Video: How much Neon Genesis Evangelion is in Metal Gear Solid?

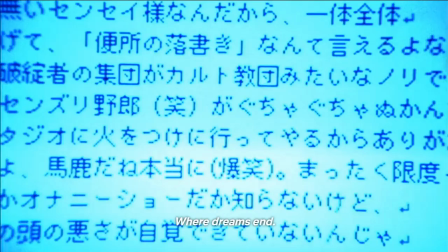8:23 Those death threats ramped up, his mental state worsened,
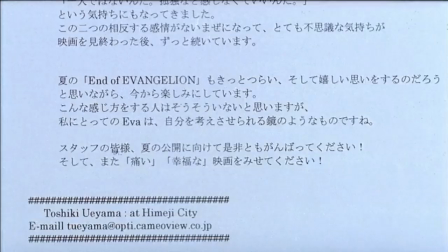8:27 and the controversy prompted him to do that ending all over again but with a movie budget that far surpassed what he had to work with for TV.
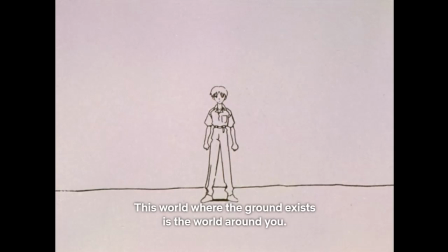8:34 Still though, he wasn't apologetic about it.
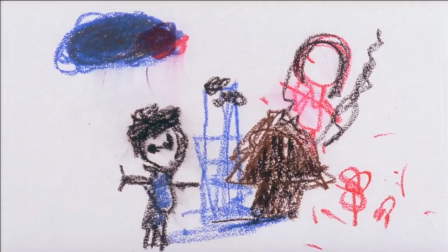8:38 The movie's ending is just as weird, if not more so, than it was the first time on TV.
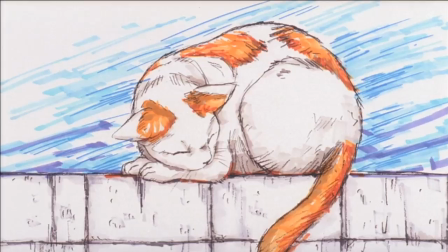8:44 And almost like some damn parallel timeline,
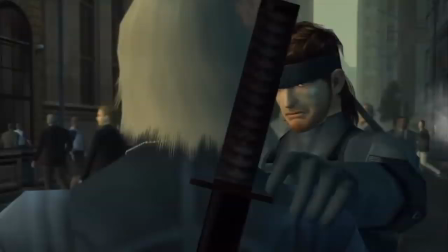8:49 Hideo Kojima made a crazy weird deconstructionist ending to MGS2 that didn't go into detail about wrapping everything up,
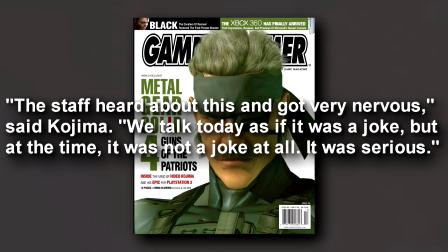8:55 and he also received death threats for it, prompting him to return to the franchise for sequels again and again and again.
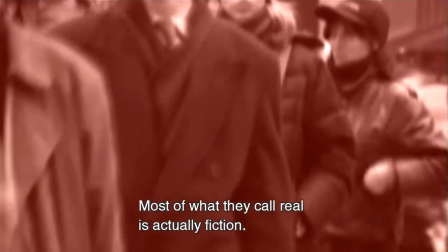9:03 It's important to know that in the traditionally straight-laced, conservative, and hierarchical culture of corporate Japan,
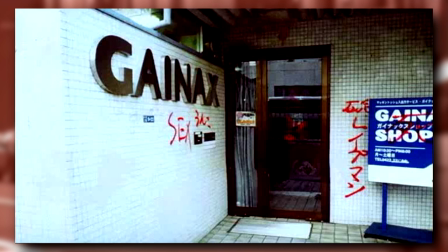9:10 a studio being vandalized by hateful fans is generally considered to be crossing a big boundary.
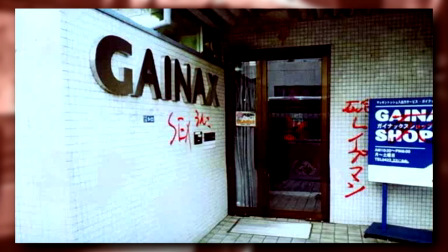9:17 I don't think it's a coincidence that both of these franchises got as weird and controversial as they did around the same time.
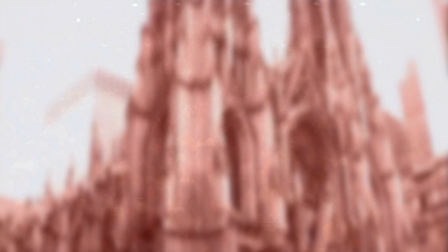9:24 The late 90s, the early aughties, they're both products of the turn of the millennium.
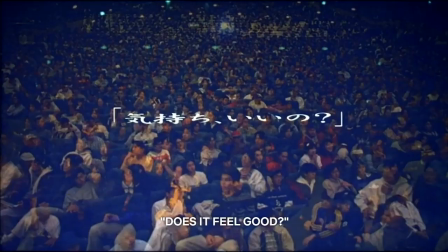9:30 I think that the similarities they share are less of a direct inspirational link between the two than it is more of Anno and
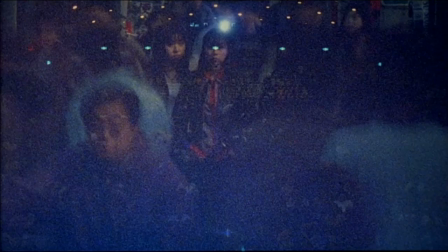9:37 Kojima both working from a shared pool of cultural and historical experiences and market forces that made their work similar.
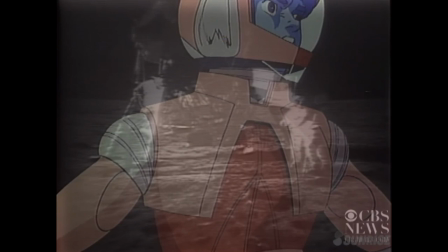9:44 They were both born in the early 60s and employed during Japan's economic boom of the 80s,
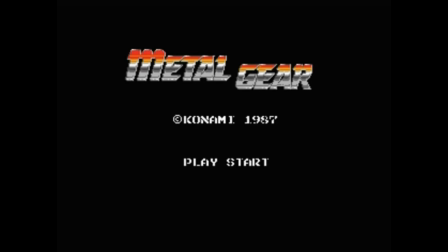9:49 and while While Kojima's career sent him straight into the corporate world of his employer, Konami,
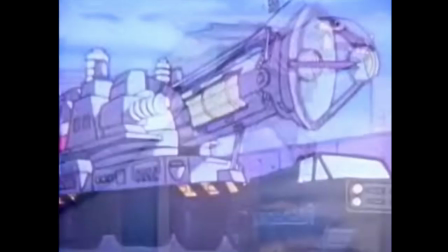9:54 Anno's career sidestepped the hierarchy entirely, beginning with making fan works with the people who would later make their fan-founded animation company, Gainax.
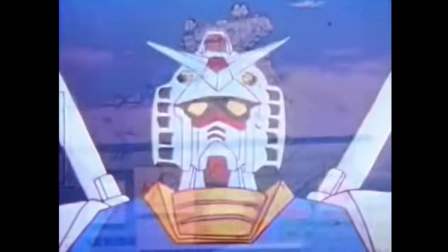10:03 The economic boom of 80s Japan and the unestablished norms of the two mediums these authors were
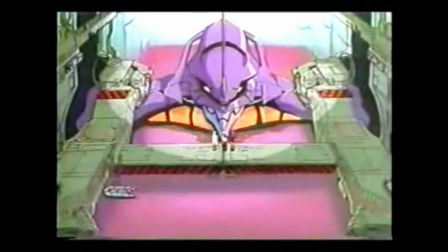10:08 working with allowed Japan's first post-war middle class to grow into adulthood by
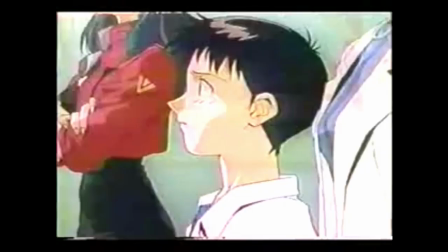10:13 expressing themselves as individuals on a mass televised scale through
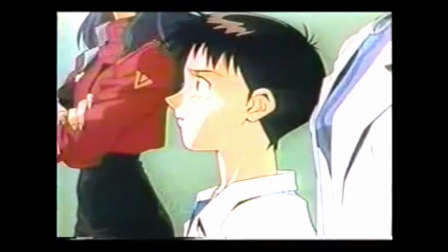10:18 mainstream pop culture in a way that didn't happen before nor after.
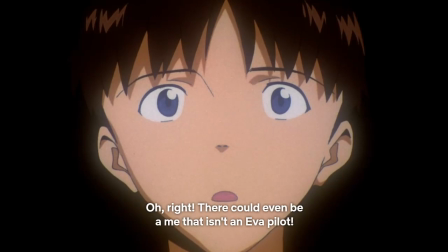10:23 Evangelion's weirdness was a personal message toward the audience about Anno using the series to discover his own mental illness,
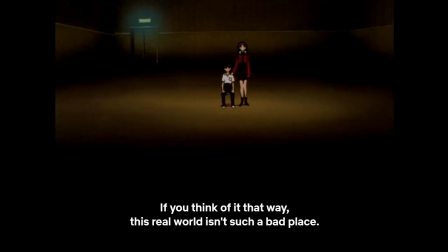10:30 ending with him yearning the audience to open themselves up to the realities outside of their obsessions of anime and science fiction.
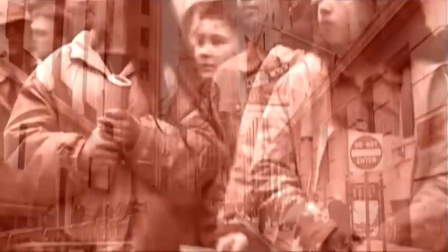10:38 MGS2's weird ending is a personal message to the audience about Kojima using the series to leave behind a work of art that he hopes to shape future generations,
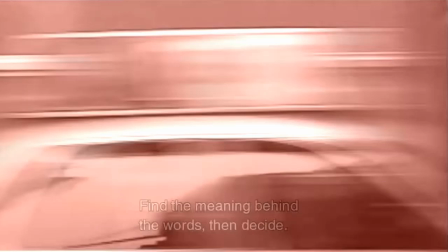10:46 and how much we should move on to something else when the job is done and the words have been said.
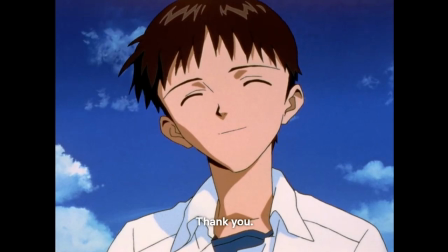10:54 But Evangelion did it first, in 1995,
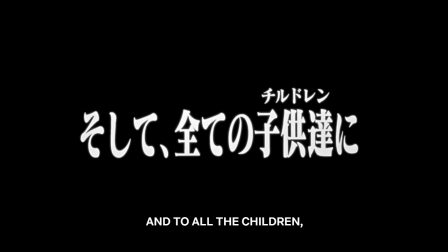10:57 fighting to make a powerful ending out of a tight schedule and a stressed budget that was working within the confines of old economic priorities.
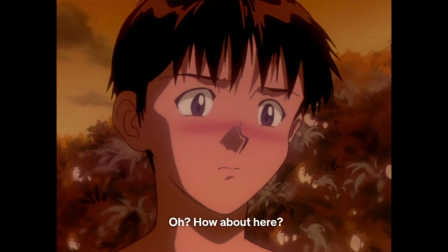11:05 Fan service and toy sales had to be selling the series just as much as the TV ratings did,
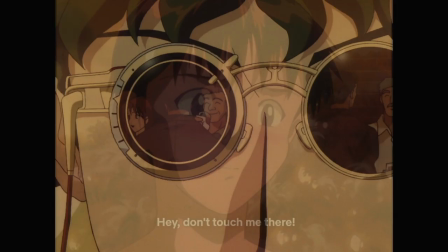11:10 but its success paved the way for a sense possibly unrelated shows, like 1998's Cowboy Bebop, which was given the green light to make a surreal, adult-oriented original TV anime in the wake of Evangelion proving that that could be done.
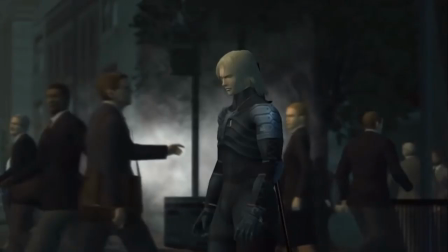11:24 While 1998's MGS1 may take lightweight visual cues from Evangelion,
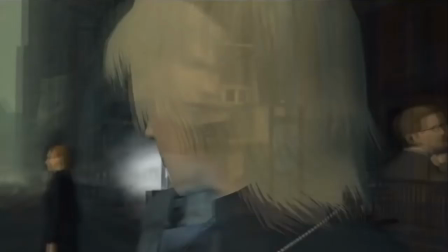11:29 2002's MGS2 simply cannot help but exist in the world that Evangelion helped create.
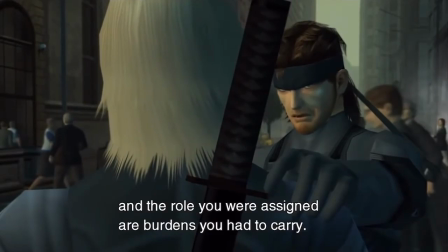11:36 Evangelion's success and influence was already established by then, and that gave MGS2 the courage to do what it did.
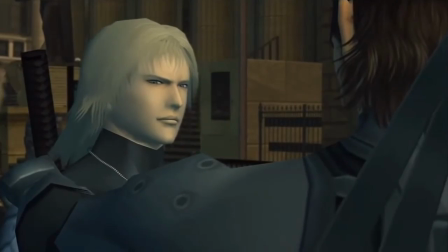11:43 There's a lot that isn't super easily visible on the surface,
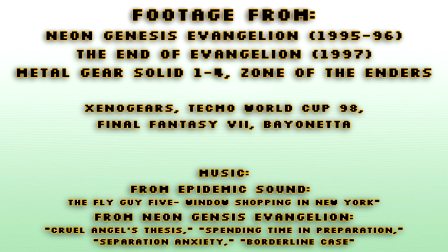11:47 but deep down in the webs of butterfly effects that create the flowchart of history, there's more Evangelion in Metal Gear than we might ever really know.